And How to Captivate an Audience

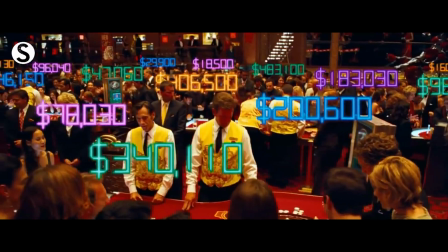[0:00]
You want to know why your brain lights up more than a casino slot machine next to your retirement home when you're watching an action sequence in John Week?
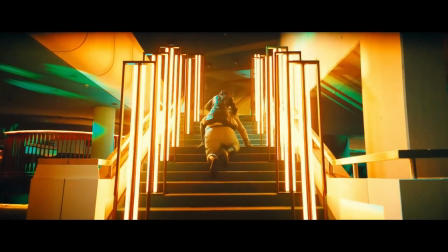[0:07]
Is it... is it because of the loud noises or the bright lights or maybe it's John's hair?
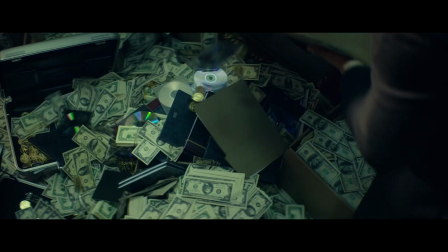[0:13]
Those play a part but no, it's because you're hooked before they even start the action. It's because they nearly perfected this part.
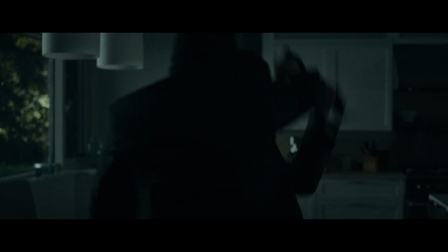[0:24]
The ultimate Jesse Kado during the action scenes is great but it isn't the only method used to keep your attention captive before the first trigger is even pulled they
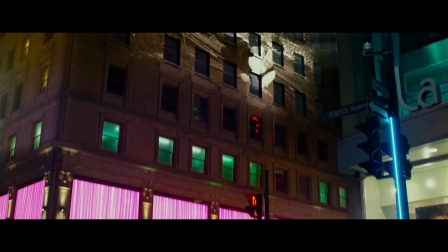[0:33]
nearly perfected the tension boulder action really just gets piano dropped on you they hint the coming violence almost like you can hear a faint
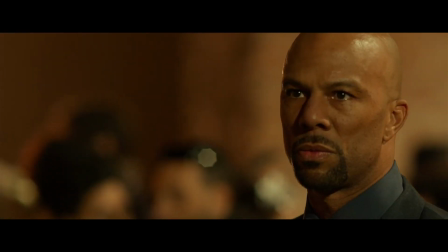[0:41]
clock ticking down oh you know something is about to go down audio subtext cinematography and john's hair are all dialed to 11 and then a moment of silence before
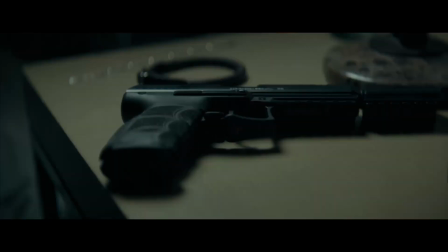[0:53]
arguably the most iconic example is the very first action sequence in the franchise We get a big sentimentality scoop on a sugar cone of approaching violence.
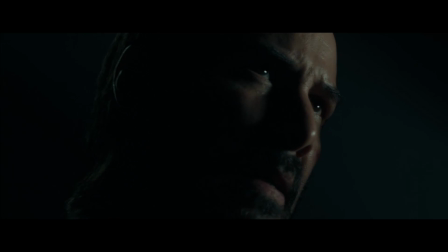[1:01]
John peeks out of the shadow just before we get the first glimpse of why he is the boogeyman. That's how you do a tension bullet.
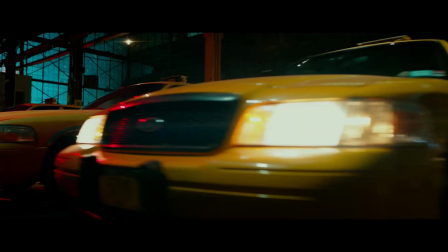[1:07]
The audience is hooked before the action even begins. After the boogeyman tees through the city getting his revenge and showing Mother Russia his daddy, he gets his stuff back and heads home.
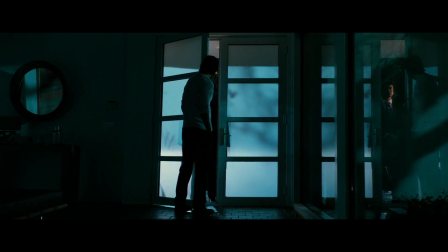[1:16]
But his reputation comes knocking and John is visited by Centeno.
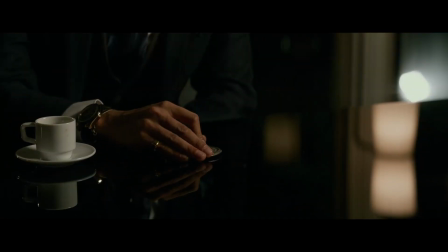[1:19]
After John ignorantly disowns the blood oath he took, which he probably never intended to keep in the first place as that is the mark he used to get out.
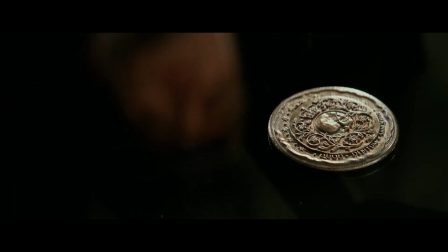[1:26]
Centino's entitlement flares up and he levels the house and this is where the second installment took the podium in my brain as probably the best one.
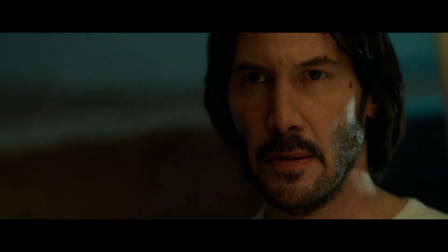[1:34]
I'm still chewing. Never do they say oh this is the consequences of your actions as they do in the third one.
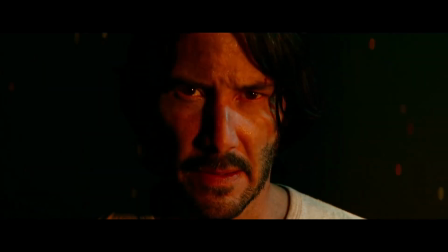[1:40]
Sure don't tell. John grievingly basked in his house burning down, balding to an emotional callback later.
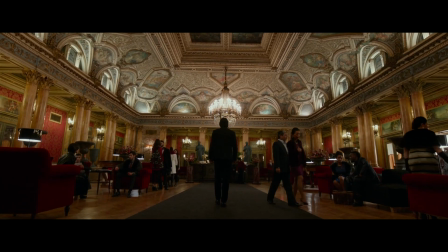[1:45]
John's light-colored casualties replaced with a boogeyman's black suit and I'm a sucker for these highbrow hotel
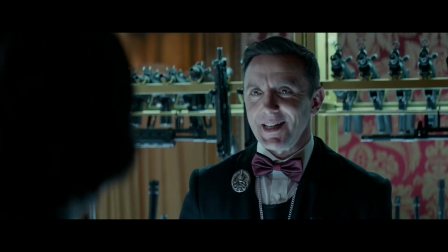[1:51]
conversations that sound so friendly and la-dee-da when they're actually arm-stealing and gearing up for a killing spree.
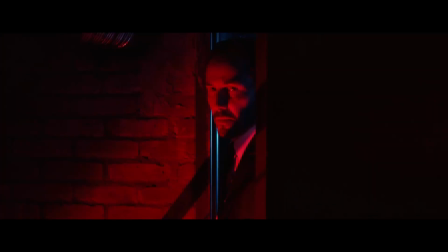[1:57]
It is so well done while also fleshing out this sprawling underworld that we only got sparks of in the previous one.
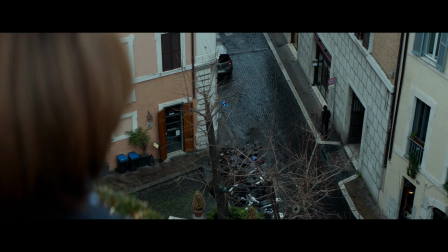[2:03]
During the preparation montage, they cut to another tension builder, a shot of Ares, yes that is her name, looking down at John as if he is the prey being stalked by a predator.
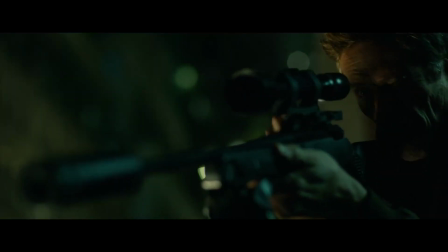[2:13]
So John unwillingly completes the marker and it is painfully obvious that Centino is not a stand-up guy.
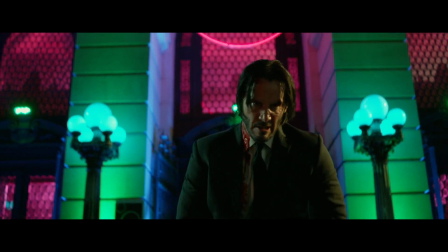[2:18]
He wants his sister out of the picture but is too cowardly to do it himself because of his immense love and brotherly protective instinct towards her.
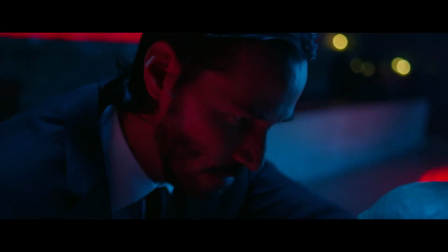[2:26]
Stevie Wonder can see this guy is going to want to get rid of John once the mark is completed but
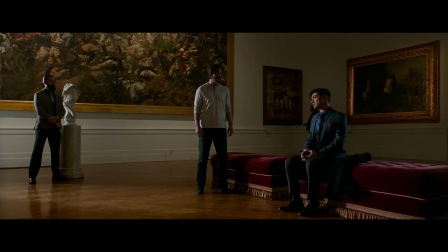[2:30]
there's no boring unseasoned dialogue in a cozy museum about how they're going to do it.
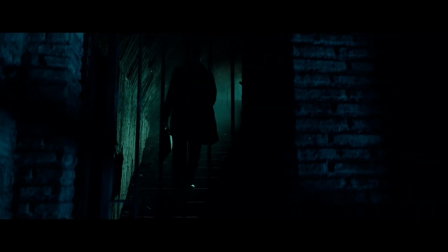[2:35]
They build to this coming betrayal through cinematography. John starts sneaking his way through the castle combs.
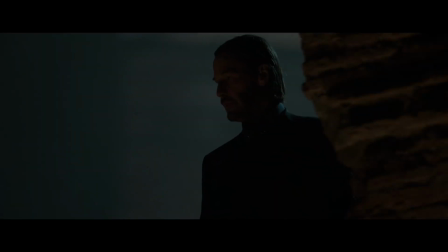[2:40]
There's this mirror shot where John looks down at Gianna in the same predatory shot establishing a connection
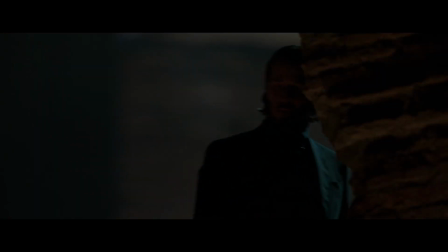[2:45]
between them showing that in this act Gianna is the prey But from Ares' perspective,
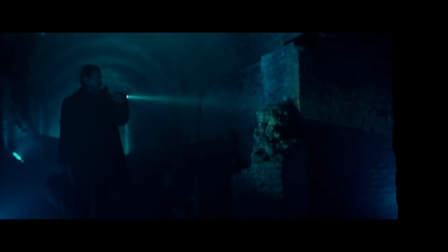[2:50]
John is the one being hunted. The camera tracks them both as they make their way through the festival, cutting from one to the other,
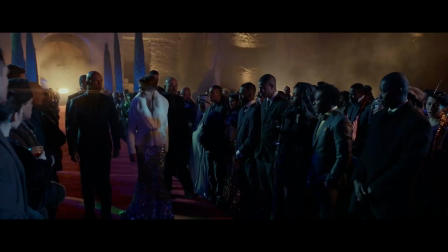[2:56]
reinforcing this connection between Gianna and John through the use of cinematography and camera cut.
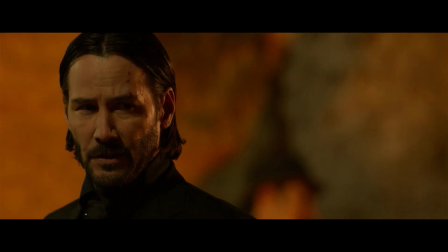[3:01]
Another piece in this Russian nursing doll of tension builders is the first interaction with Cassia.
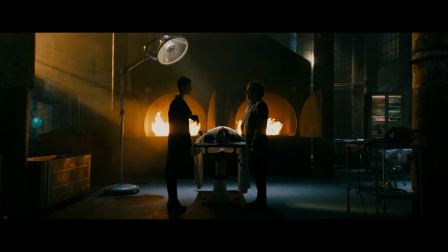[3:06]
The subject is so baked into the conversation, and I do love my pastries. Couldn't get enough of these short conversations that carried so much weight in these scenes.
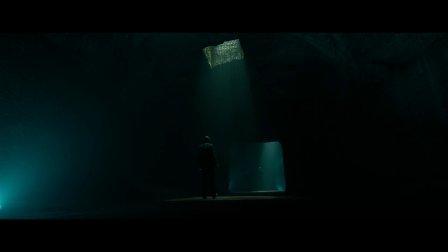[3:14]
Once the marker is done, the table flips, and john goes from the predator to the prey and the foreshadowed betrayal comes to fruition in this scene with only four words
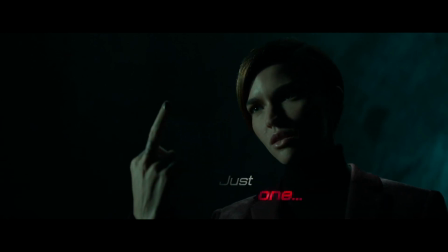[3:23]
or well two words and two hand jujitsu signs i also don't know how there's not more deaf or at least hard of hearing
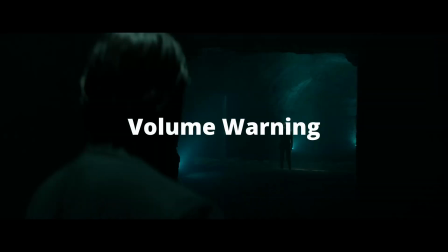[3:29]
assassin i mean listen to this
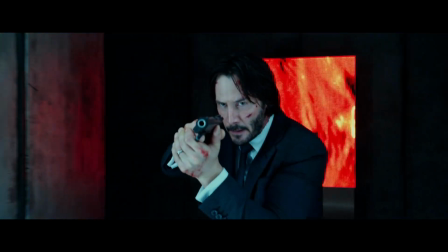[3:35]
maybe survival of the fittest situation maybe being deaf is like a dead sentence it wasn't the
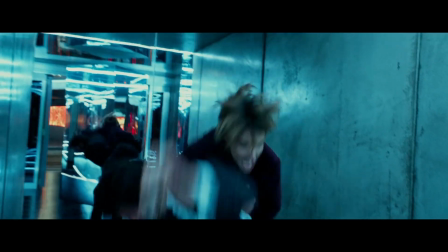[3:40]
reason she died but i wouldn't have been surprised if it was even though her character was as well developed as her hearing,
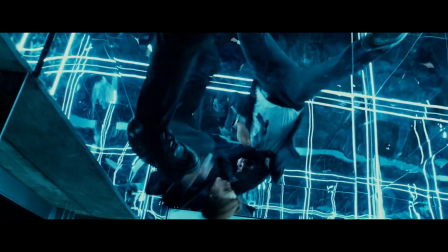[3:46]
when she died, the subtext generated enough emotional payoff in the last interaction they had to have a real impact.
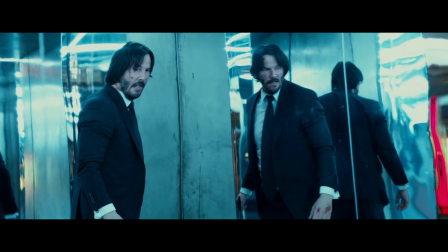[3:53]
Just before waving goodbye, she signed, be seeing you, which was a reoccurring intimidation tactic.
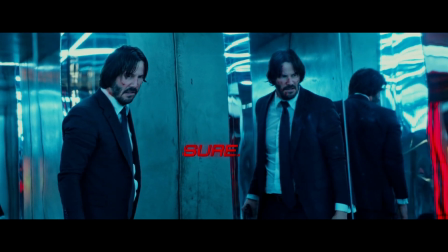[3:58]
But they mistakenly took John for prey. He's no one's prey. And they paid the price. John simply responds with, sure.
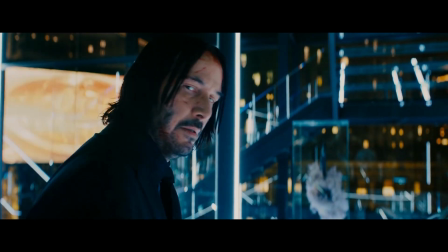[4:04]
It wasn't necessary to say, no, you won't, like in John Week 3.